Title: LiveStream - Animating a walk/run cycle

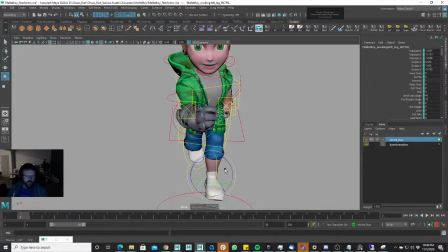[16:53]
he's going to go down on the ground. On a running pose, when you're doing a run cycle, both feet are going to be off the ground at some point at the same time. And so with a walking pose, both feet are going to be contacting the ground on the contact pose.
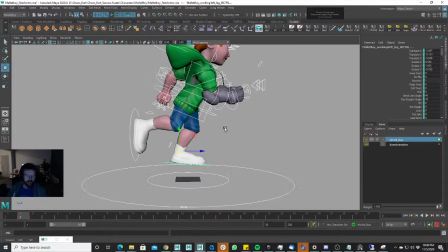[17:12]
Okay, that's actually a good point to remember. It seems kind of obvious that you should remember that, but never is one foot really. Both feet. It's good to remember that both feet are going to be in the air at the same time, no matter what. There's never going to be a point where only one foot is in the air and one foot is contacting the ground.
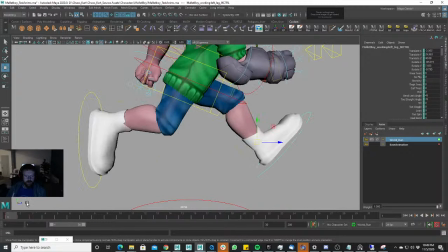[17:31]
At some point, both feet are going to be in the air, and that's always good to remember, especially if you want to get cartoony.
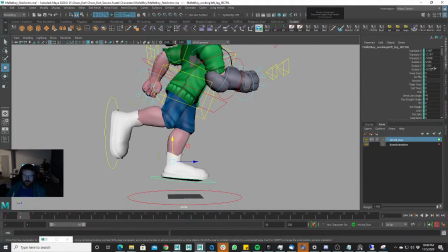[17:39]
And I think that this. My animation specialty is more cartoony animation. I mean, I can do realistic animation, but my favorite animation is more cartoony,
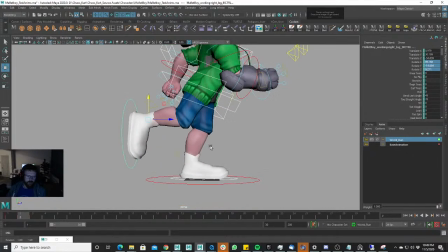[17:49]
and so that's what I'll be demonstrating today is more cartoony run cycle. As if this this run cycle we're going to go into Chaos Kart, it'd be more cartoony and fun instead of realistic.
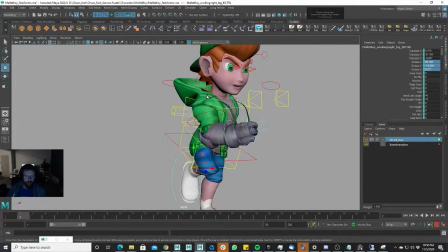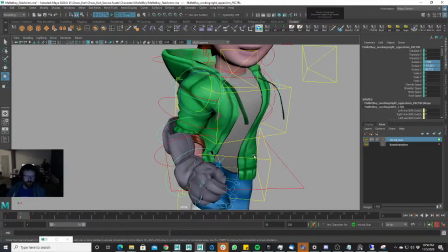[18:09]
And so these passing poses aren't ever too hard because everything kind of zeroes out on rotations, right?
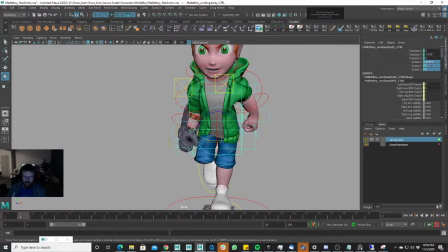[18:17]
Everything kind of zeroes out. As far as the Y and the Z, right? At least on this character, or the Y and the Z, because his body is getting ready to turn the other way, right?
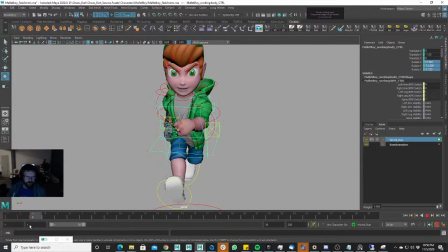So you can kind of scrub through actually animation a little bit by going forwards and backwards and see kind of where we're at. Obviously there's more stuff I got to do to the middle here,
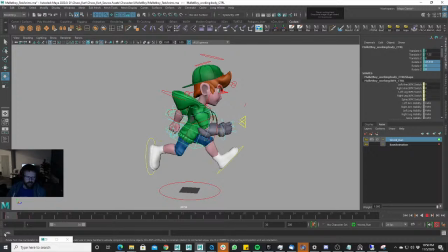[18:50]
but there's a good idea of what we're gonna see on this run, right? And I'm liking it so far.
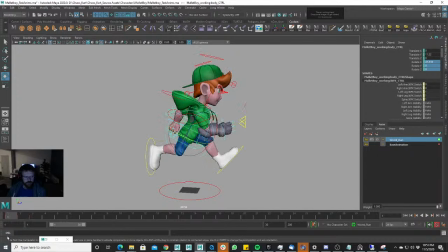[19:04]
It's really fun to see just not too much time and blocking something in, and you're able to see some life into the character.
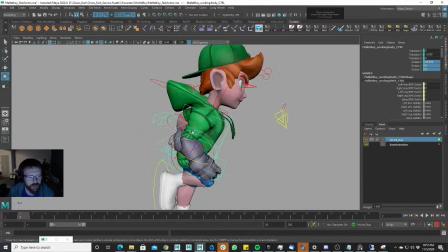[19:10]
It's always fun to do that.
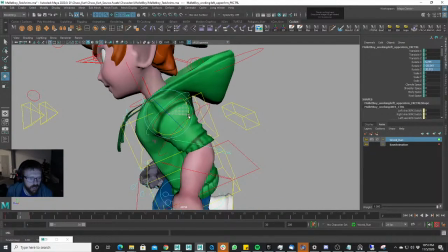[19:15]
Okay.
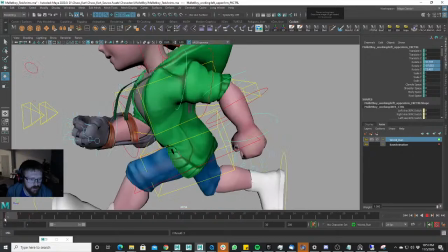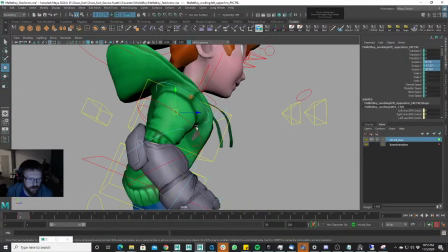[19:22]
When you're animating these, it's always good to make sure that on the first pose,
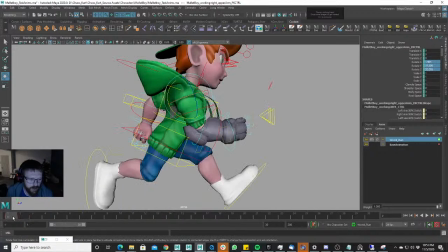[19:28]
whichever side you start first, when it's coming down, that this stays in front.
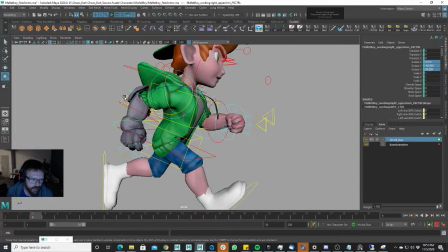[19:34]
When it's coming down to go back into the back, like this arm is in front first.
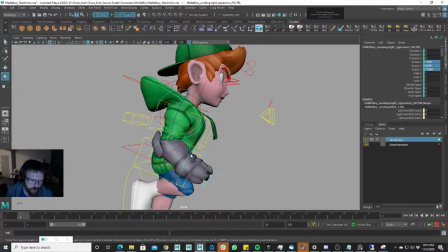[19:40]
This is the first passing pose. When it's coming down, it's important that it stays in front of the hips.
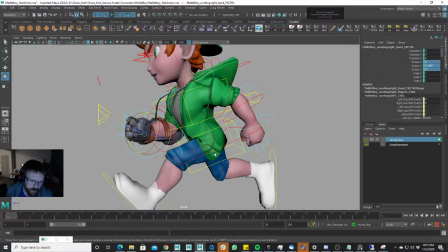[19:48]
And as this one is coming down, his left arm here is coming down, it stays behind,
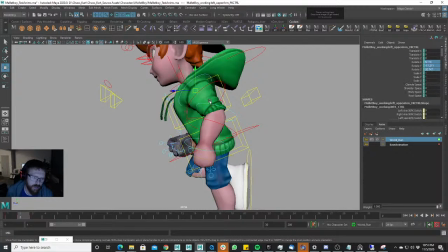[19:53]
so that you don't get this instance where they're both even like this, because it just doesn't. Keeping one in front, keeping one behind, makes it a little more dynamic.
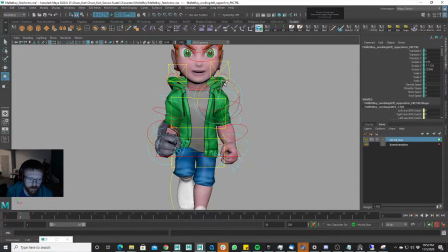[20:06]
So they're not twinning in a sense. It's not really twinning motion, but they'll both be in the same pose, and it just creates more of a appealing
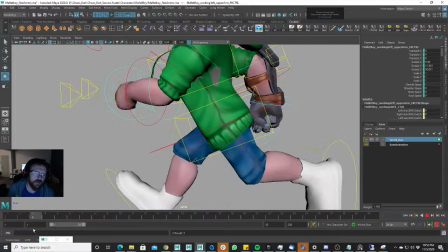[20:15]
silhouette and profile from the side to keep it like that, to make sure they're not even on their pose.
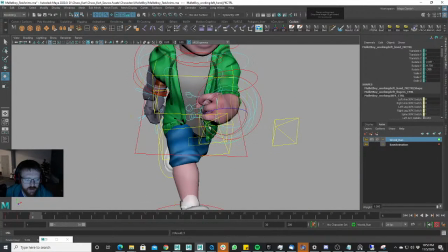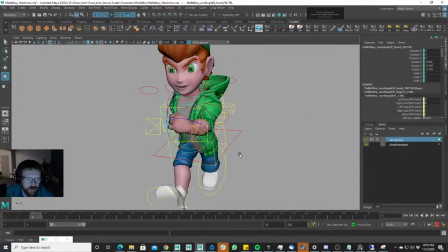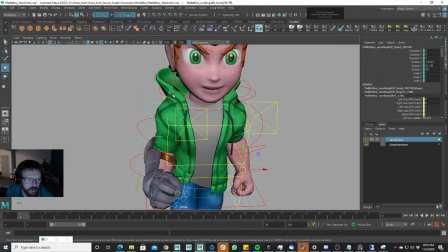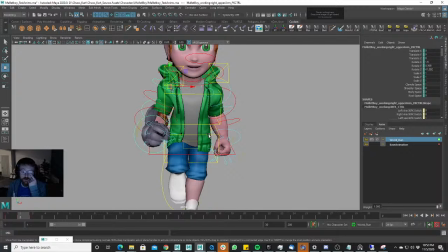[20:52]
One very important thing you actually got to remember on the passing pose is you need to make sure that you rotate that hip upwards, right?
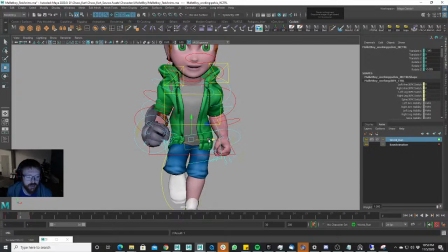[21:03]
That's a very important thing, and you actually get weight distribution, right? That's one of the most important things, if not the most important thing in animation, is weight distribution. If you can't nail down your weight distribution, your animations won't be believable. It doesn't matter how cartoony they are.
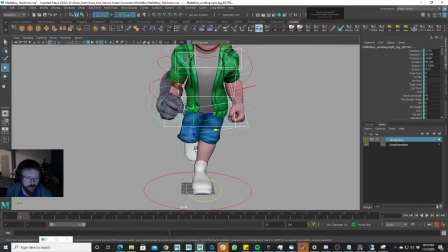[21:21]
If you cannot get your weight distribution down, your animation will sorely be lacking.
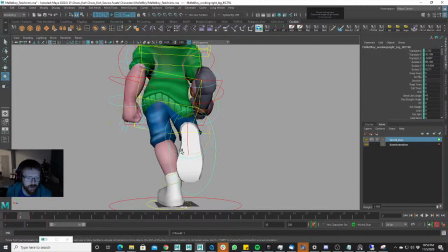[21:26]
So it's important that you make it so the hips are
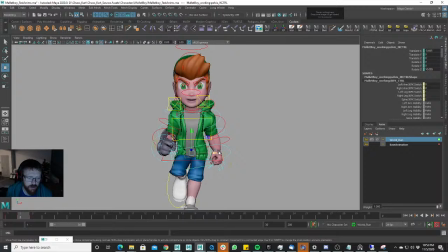[21:33]
the right hip is pushing outward, right? And when you plant your foot, the straightened foot is going to be the one that is supporting all of the weight. So your body needs to shift over to that side, right?
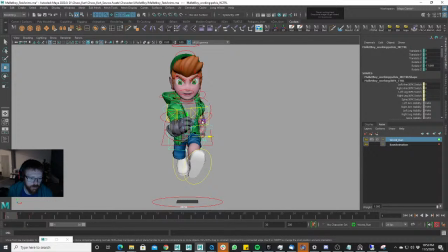[21:50]
As you can see, he's in the middle here, middle pose here. And then when he gets on this leg, his weight transfers over to his left side. And then it goes back to the middle here when he jumps back up in the air for that other passing pose.
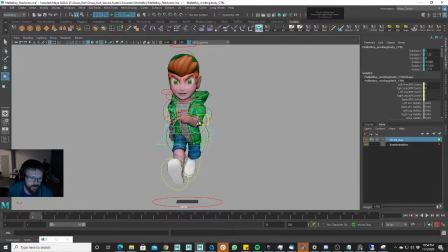This first pose looks a little nicer than this second pose. And maybe it's because the legs are too close together on this pose.
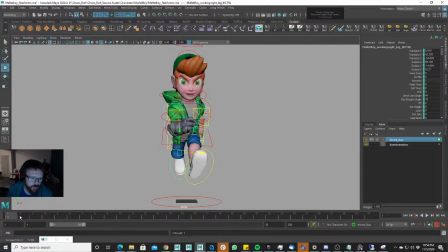[22:24]
So I'll go ahead and pull that out like that.
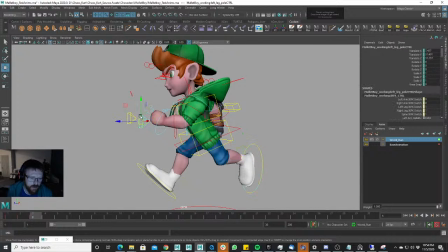[22:29]
And the cool thing actually about creating these animations, even though they won't be directly used for Chaos Kart, for any other games that Baka Bros use in the future, we can always just go to characters we've used,
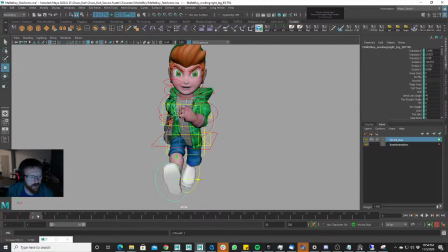[22:47]
and we can use these characters for some testing on platformers or some third-person shooting games or something like that. That we want to use. We can just go ahead and reuse assets that we already have to test, and then when we like our the testing that we've done, we can just take the
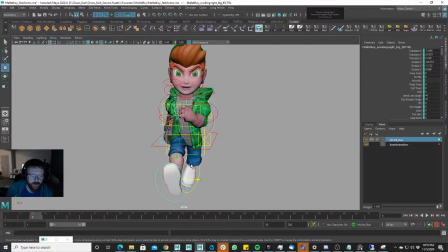[23:07]
animations we created with other characters, throw our already made characters in the game, and then get quick results on an idea or concept that we like or not.
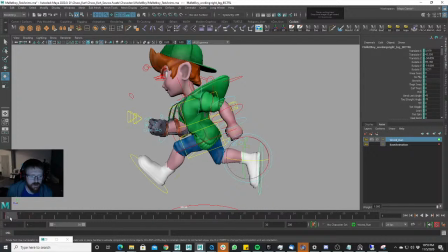Looks like this first pose, this leg here, this foot here is coming out farther, so I'm going to go ahead and do that.
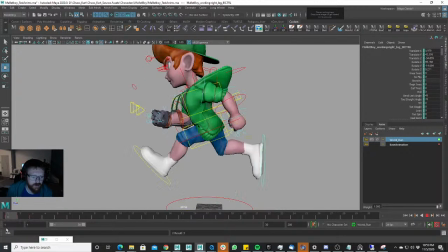Okay. And when I get all the way done with all my poses,
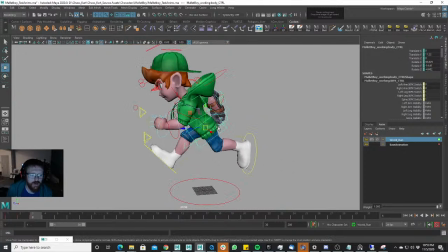[23:52]
I can actually lean him forward or back as a whole and pull him forward to make him either more determined to get somewhere or not.
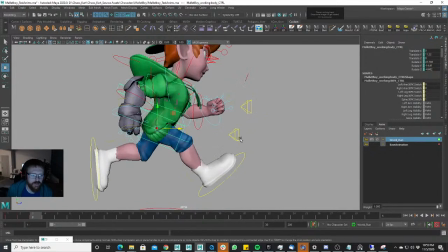[24:01]
Right now I think this is a good medium.
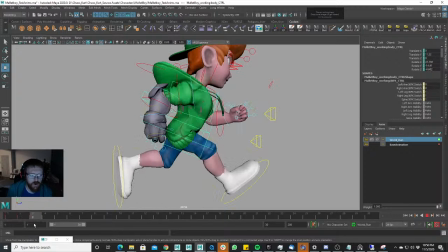[24:05]
He's semi-determined to get wherever he wants to go, but if we want to make him more determined, we can just go ahead and rotate him forward like this.
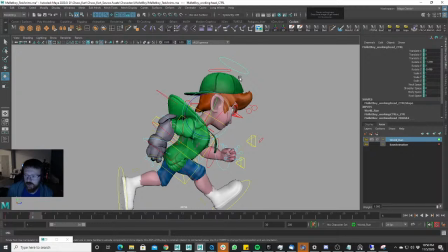[24:12]
And we can just do that in Graph Editor super quickly. We don't have to take a ton of time.
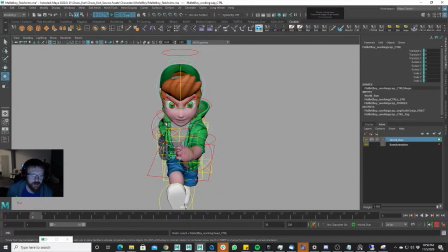[24:16]
We can manipulate the Graph Editor like we want to and give him kind of a different personality with his run cycle. Okay, we've kind of pretty much fleshed out this.
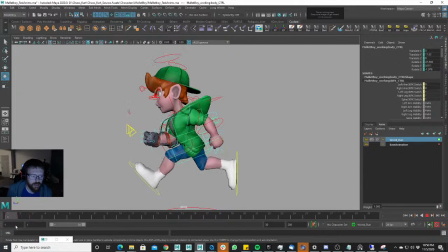[24:34]
Passing pose here, so we're going to go back. We're now going to, this contact pose and this passing pose, so we're going to go to this next contact pose.
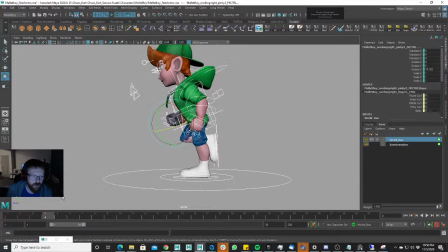[24:48]
And again, we can just copy and paste the contact pose we already made.
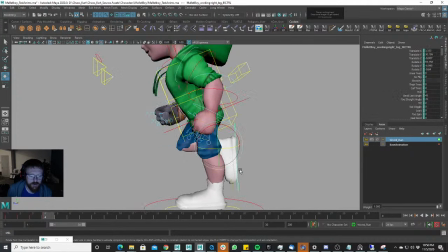[24:53]
The passing pose we already made, and just create another passing pose by putting this foot down on the ground, zeroing out certain things,
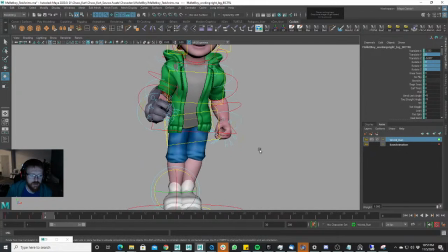leaning him over. Right.